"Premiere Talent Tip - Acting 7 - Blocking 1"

Welcome to our lesson on blocking. And no, I'm not talking about blocking, like stopping a charging defensive lineman on a football field. I'm talking about blocking for the stage and the screen, and that's something you as an actor need to know all about. Because guess what? You're what's going to be blocked. It's not a bad thing. Really, I promise, I wasn't trying to scare you or anything with the whole blocking thing. I'm not a football player.
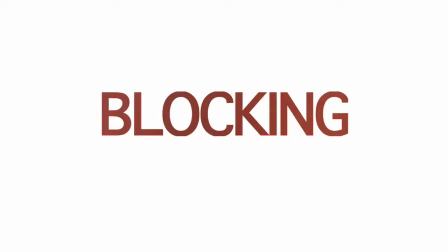All right, so you've got the part. You've been cast. The director says you're perfect. You've memorized all your lines. You've been through the rehearsal after rehearsal. You understand your character's motivations, their desires, their hopes and dreams, their fears, and their inner conflicts. You've written pages of back story about them. Everything from where they grew up to who they took to prom. You've been fitted for the costumes. You've gone through hair and makeup. You look like a completely different person. The day has come. You're on the set. The lights are up. The cameras are ready to roll. And hey, where are you supposed to stand and why? You could stand back here. It'll be a little hard for the audience to hear you and see you though. Plus, uh, well it's kind of lonely. Or you could stand here.
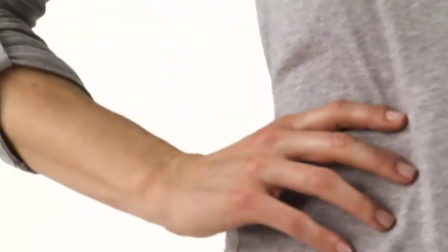Although it's going to be hard to act without your face. I'm not saying that you can't do it, I guess.
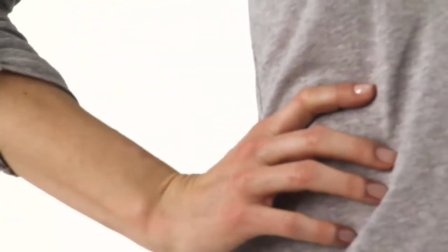You'll have to be really talented though, like me.
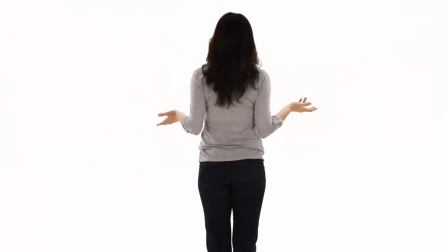You could stand like this, but even if you're not looking at the camera, it seems like you should be looking at something.
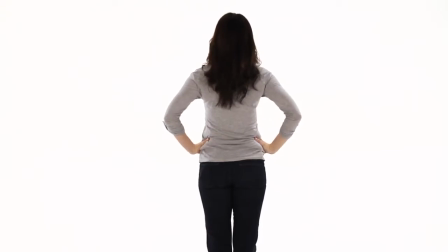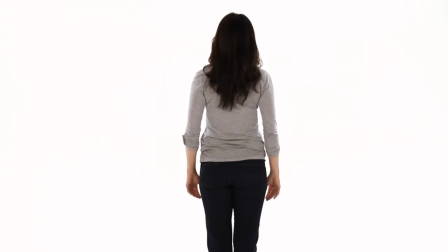It's like forever staring into this thing. You could stand... Uh...
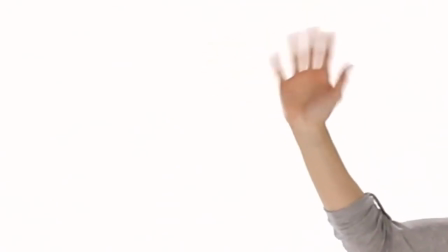Hi. You could stand here, but unless your director's making a movie about hide-and-seek, I'd question their artistic choices.
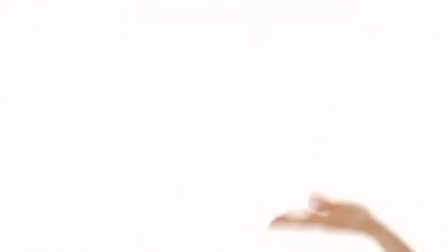I'm just saying. Or you could just stand here, which is great if you're performing a piece like I am, alone and directly into the camera. But what happens when we add the fourth wall and other actors? And what happens when you actually have to move around during a scene? Where do you go? And how does that affect the other actors and the lighting in the scene? That's what blocking is all about.